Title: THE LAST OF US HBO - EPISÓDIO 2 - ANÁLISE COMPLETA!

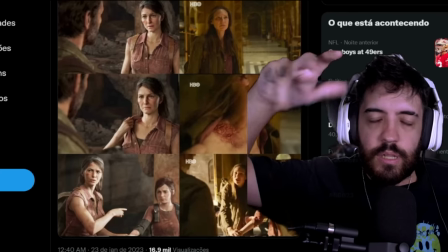1670s
Eu não sei se eles vão manter o fluxo, assim, agora eles vão lá pro subsolo e tudo mais.
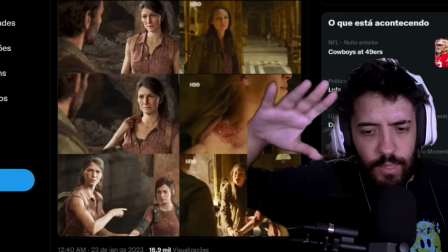1676s
Ah, não, no próximo episódio não. No próximo episódio é do Bill. Mas, enfim...
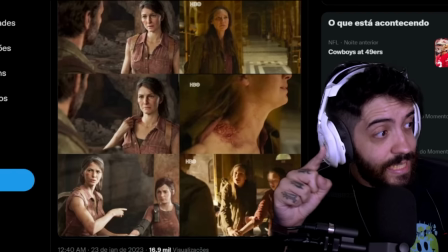1682s
Eu sei por causa do trailer, tá, gente? Tá o trailer já disponível pra quem não viu. Mas essa cena é muito boa. E aí a série fez essa cena ter mais valor, né?
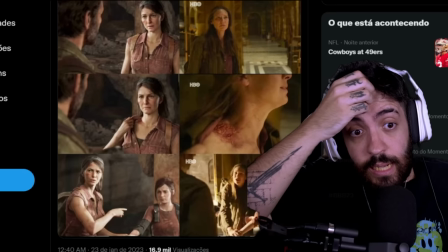1689s
Então, a Anna Tauri, de novo, brilhou como atriz. Mas a gente tem muito pouco contato com a Tess, né?
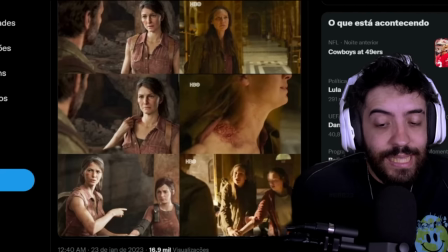1696s
Tanto no jogo quanto na série até aí. Então, pra se tornar uma cena emocionante, no game essa cena...
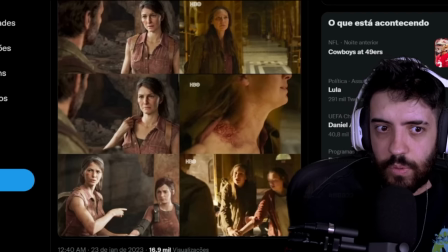1701s
Eu gostava muito dessa cena, até das frases eu tenho gravadas na minha cabeça. Mas eu nunca me apeguei muito a Tess, pra ser honesto. Agora, na série, eu me apeguei. Porque a gente tem mais profundidade na personagem, a gente tem mais, né? Essa parada que o live action traz E pra mim foi extremamente convincente E foi muito bonita essa cena também
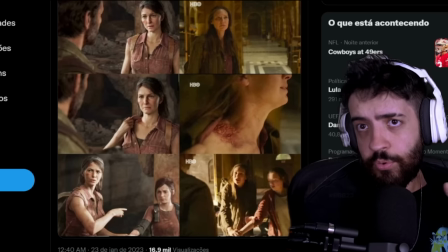1720s
Mais uma cena brilhante E deixa a cena muito mais impactante No live action na série do que no jogo,
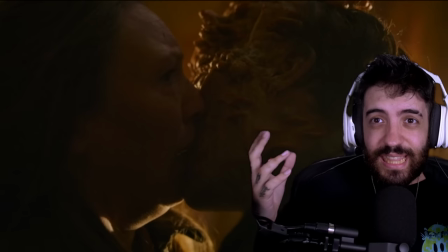1727s
tá? Quando essa cena aconteceu A bizarrice é tanta, ela incomoda tanto E aí eu entrei na internet e o pessoal tava falando Ah, mas a cena do beijo, a cena do beijo E eu falei,
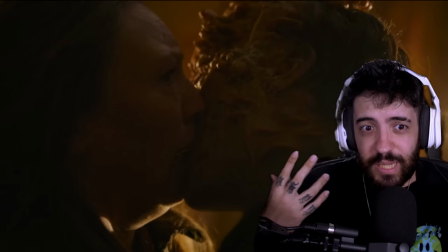1735s
cara, mas não é bem um beijo, né? E eu não queria tratar ela como uma cena do beijo Porque eu queria entender qual que foi a pegada, sabe?
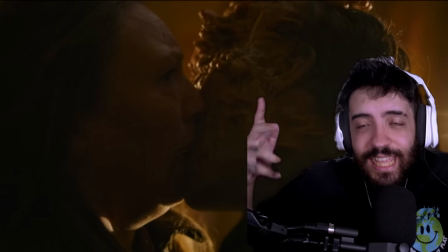1742s
Por que que teve esse negócio do... Por que que aconteceu, cara? E aí, hoje eu ouvi o podcast do Neil e do Craig e do Troy.
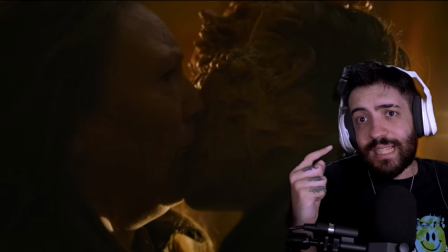1752s
E eles explicam essa cena. E eles descrevem essa cena como a cena do beijo. E eu vou te explicar o porquê.
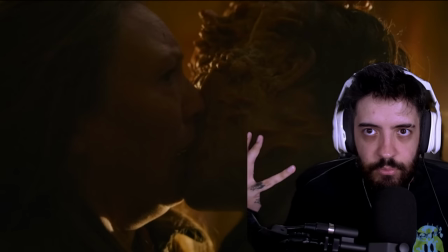1757s
Eles usaram os elementos cinematográficos que se utilizam em cenas de beijos românticos.
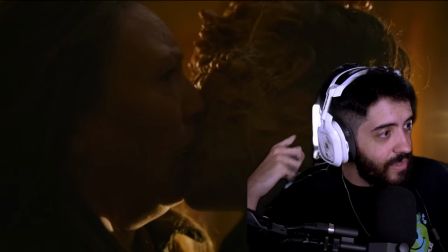1763s
Por exemplo, a luz vindo de trás. Tá vendo que a luz tá vindo lá de trás? Aqui, ó. Dá pra ver até um raiozinho da luz aqui perto de mim.
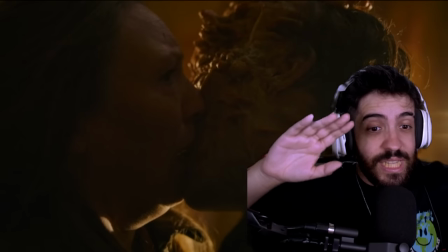1769s
E aí, forma essa silhueta do beijo, né? Então, tipo assim, o infectado, ele chega a virar a cabecinha, né?
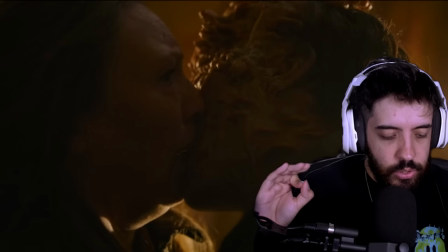1777s
Só faltou puxar o queixinho da Tess aqui. E qual que é o negócio? A ideia, né, do Neo era ser uma cena bizarra.
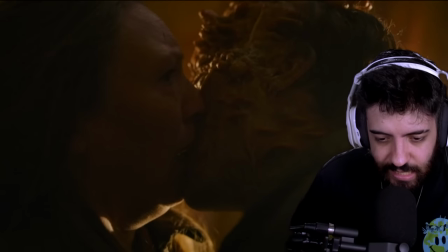1784s
E ele falou, como que eu vou fazer essa cena toda da conexão do fungo ser bizarra?
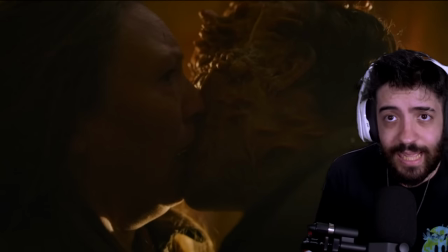1789s
Então, primeiro de tudo, tem a questão da Tess. A Tess está entregue, né? Ela estava disposta a fazer um sacrifício final em nome de que o mundo seja melhor e de que ninguém tenha que passar mais pelo que ela passou.
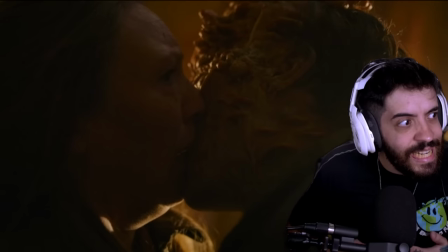1802s
Então, ela fica parada. Já começa com os bichos correndo e ela sente aquele medo, porque é uma das vezes que ela não está disposta a fazer.
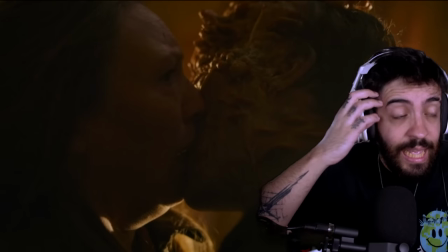1810s
Ela sabe que é o fim dela, né? então ela já aceitou o fim dela,
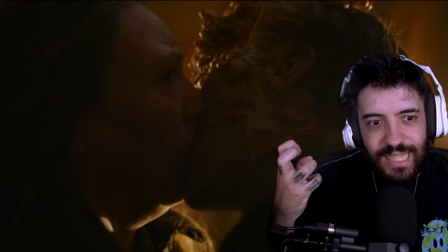1813s
ela precisa gerar um tempo a hora que o infectado vem se aproximando dela e aí ele fala mano,
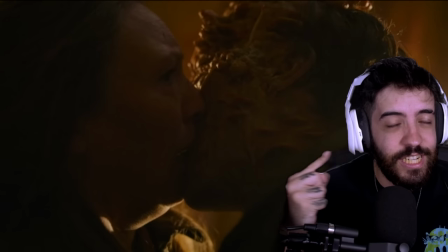1820s
eu queria que essa cena fosse bizarra e que qual o melhor jeito de deixar essa cena bizarra fazendo ela parecer
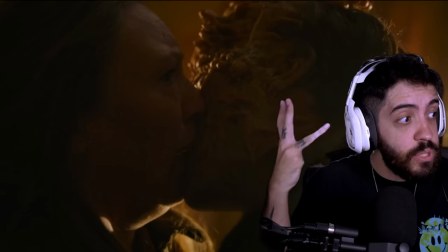1825s
romântica então tudo que estava possível dentro da que eles tinham um poder sobre,
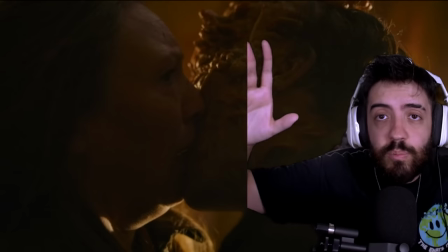1831s
era a ideia de criar uma cena romântica, só que não tem como ser romântica porque ela é bizarra, e ela é muito bizarra,
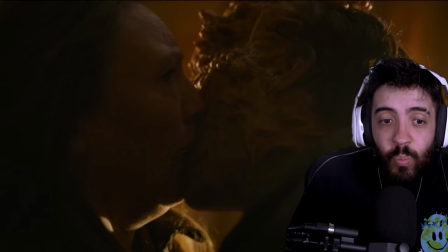1836s
ela é muito nojenta essa cena e aí quando ele cria um ar romântico, uma luzinha, a música tá uma abaixada, não sei o que, mas ela é nojentaça, é ela é muito, mano, ela é muito bizarra tô pensando um pouco, é bizarro que a gente viu, né e ele fala, por exemplo, sobre a questão da penetração de um monstro,
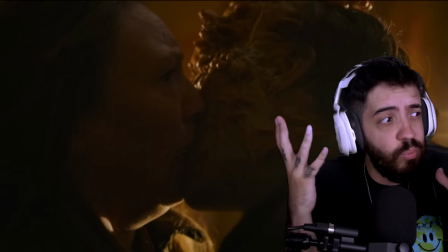1854s
né, então sempre é bizarro a ideia de algo de um monstro penetrar, né, e aí mano,
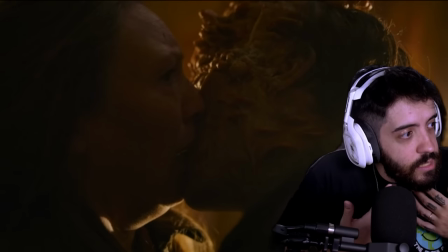1858s
o bicho vem e ele meio que dá aquele dá uma vomitadinha e começa a sair os tentacolinhos assim,
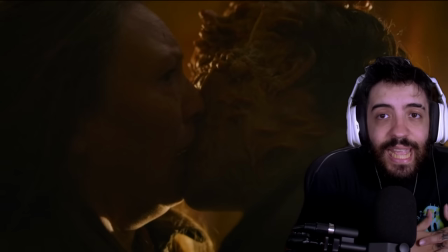1864s
tá ligado, e vão se conectando com ela, e aí é a hora que ela tá entregue E qual que é o negócio?